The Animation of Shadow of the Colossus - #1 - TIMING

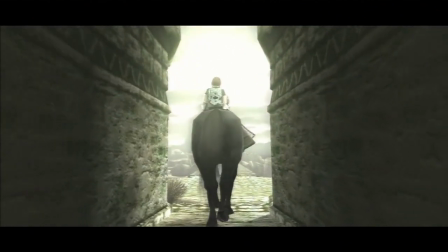492s
Like, my nitpicky side, like, is spotting stuff that I would want to see fixed left and right as I play this,
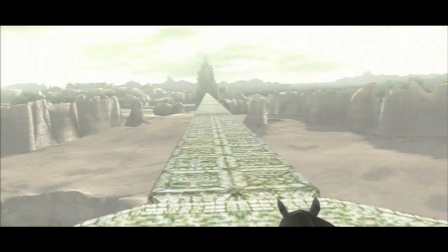499s
but the animation in this game gets it right where it matters most, if that makes sense.
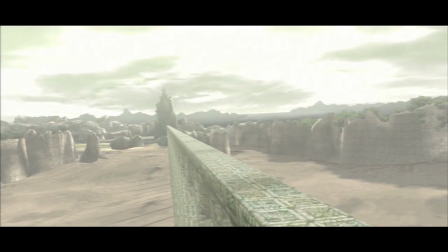504s
I'm probably going to complain about a lot of little polishy things as we go in this, but the important stuff,
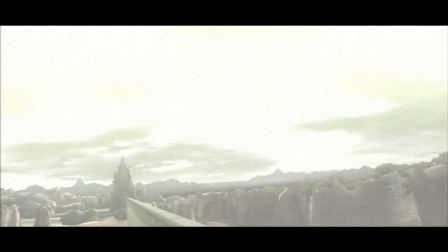510s
the stuff that really matters for the like for how the game looks and feels, works super well.
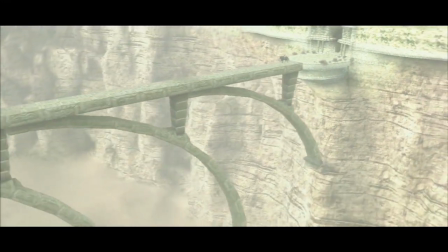518s
Man, the score is so pretty. This whole game is so pretty.
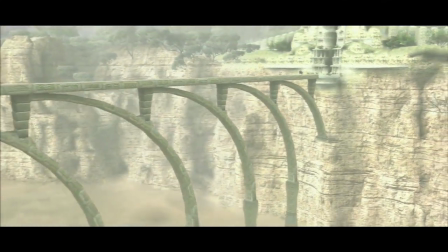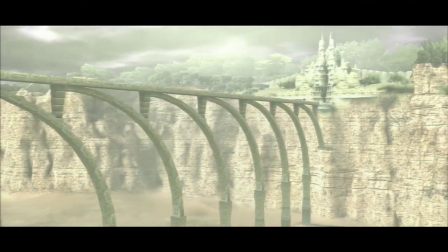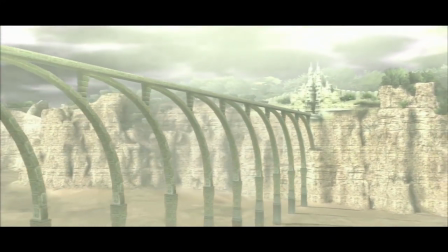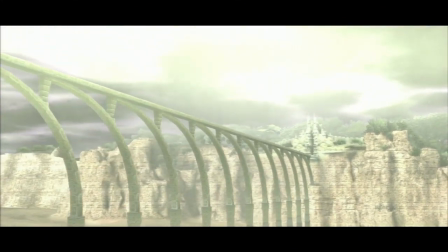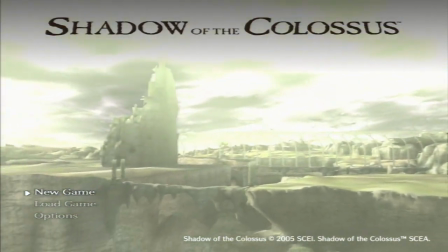545s
Oh, I can move the camera around. I never knew you could do that in the menu. That's cool.
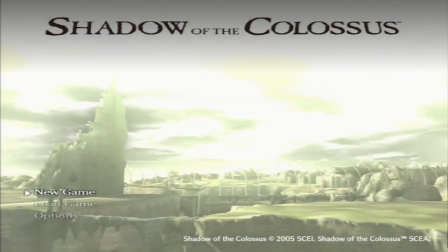552s
Okay, here we go. New game.
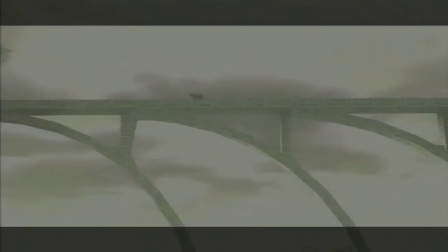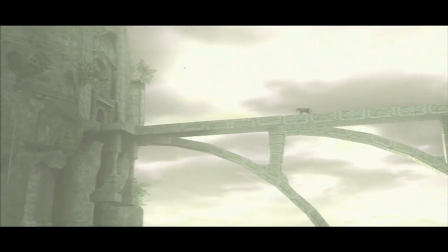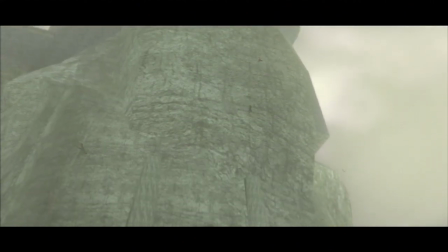570s
So, in a really broad, general sense, if I had to boil down this game's aesthetic to a single word,
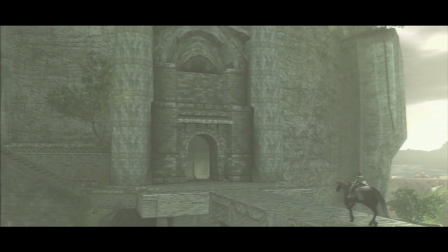579s
you could probably come up with a lot of words, but I would probably settle on
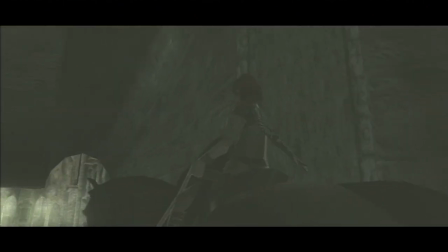585s
majestic, right? Like, whether you're in the middle of one of the really big, bombastic encounters with one of the Colossi, or whether you're running around on the horse during one of those lengthy periods of quiet in between the fights,
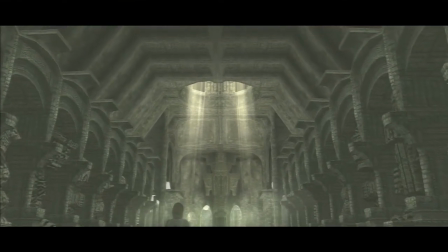599s
there's always this sense of enormous scale.
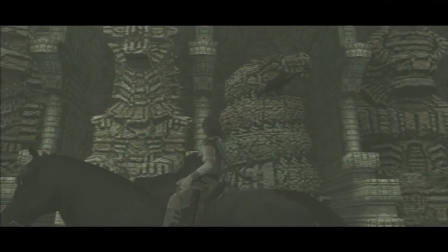603s
And in playing this earlier to prepare for this, one of the things that I began to notice is that that plays into all of the animation as well.
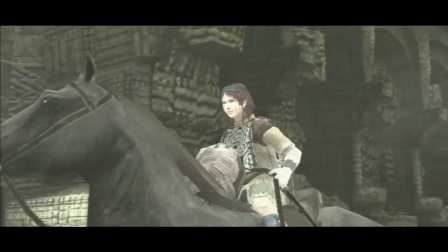611s
And not just when it comes to the Colossi, because they are obviously large-scale, huge, enormous creatures,
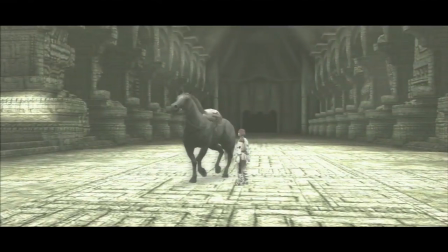617s
but even with the animation of the player character and the horse and pretty much everything,
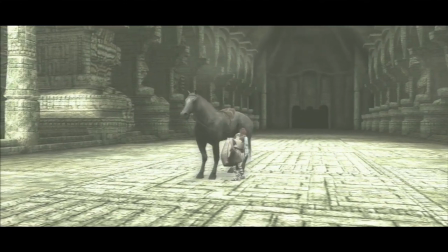623s
none of the movements in this game are extremely sharp or quick.
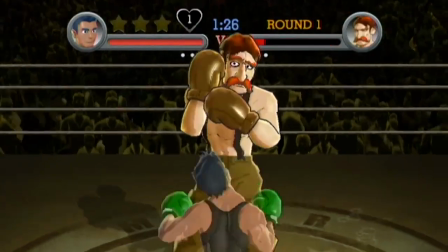628s
Like, you won't see any of that fast, snappy punch-out style animation in this, or any of that super quick Smash Brothers style of animation.
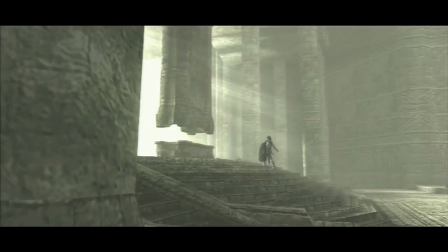637s
Even the small characters in this game don't dart around. Everything's just a little bit softer and slower.
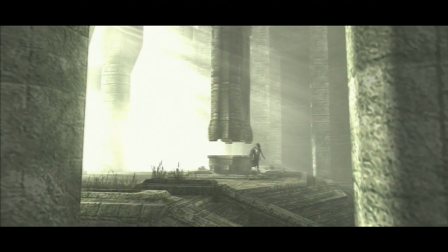647s
Like, watch this. When the main character puts her down and takes this blanket sheet off,
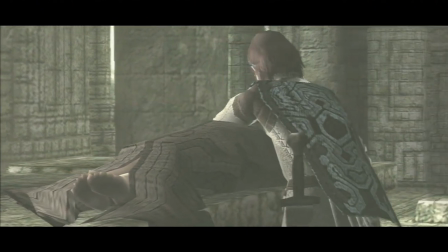655s
it's not slow motion, but it feels like it, the way this cloth hangs in the air.
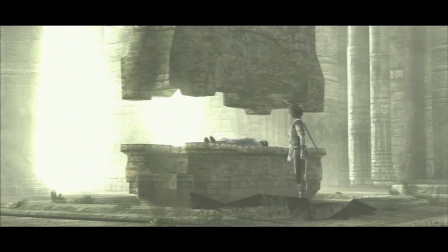663s
It doesn't feel lightweight.
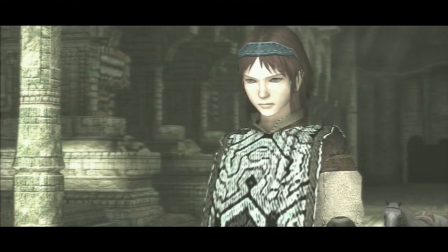664s
It feels like, thanks to the sound effect, it actually feels pretty heavy and big, but it falls very softly.
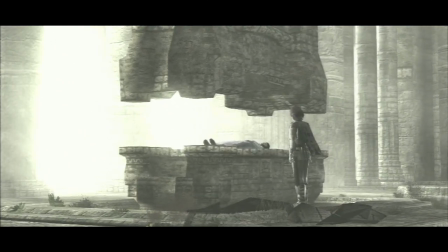672s
And for a cloth just being thrown and falling to the ground, actually pretty majestic and epic.
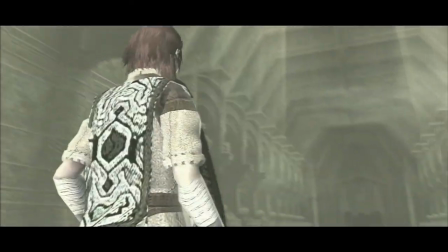681s
That's not something that I'd really noticed until coming back and actually paying a lot of close attention to the animation in this, but even with this,
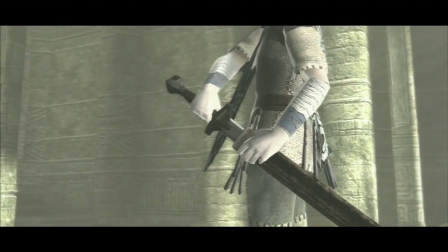688s
the way he unsheathes the sword here, it doesn't look like he's pulling it out intentionally super slowly to look like a badass.
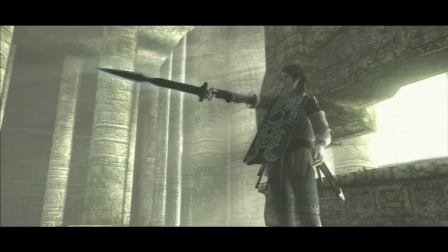695s
I mean, he does kind of look that way a little bit, but it mostly just feels like the correct timing for this game.
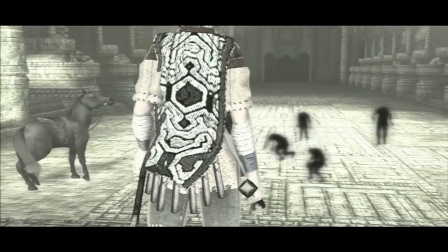704s
Like, that whole majestic aesthetic that this game's animation plays into,
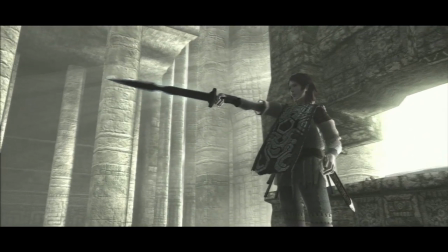708s
it largely does that through timing, and through slightly slower timing of everything.
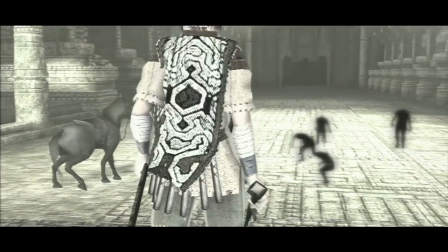714s
Stuff that doesn't feel completely slow motion, but does feel a little bit slower and more drawn out.
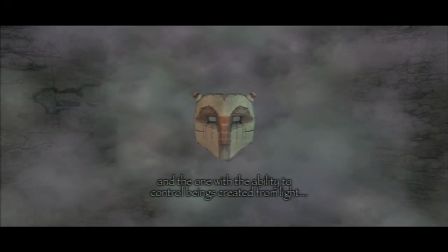720s
Like, this game takes its time, in a lot of ways, both in a macro and in a micro sense, in all of the animations.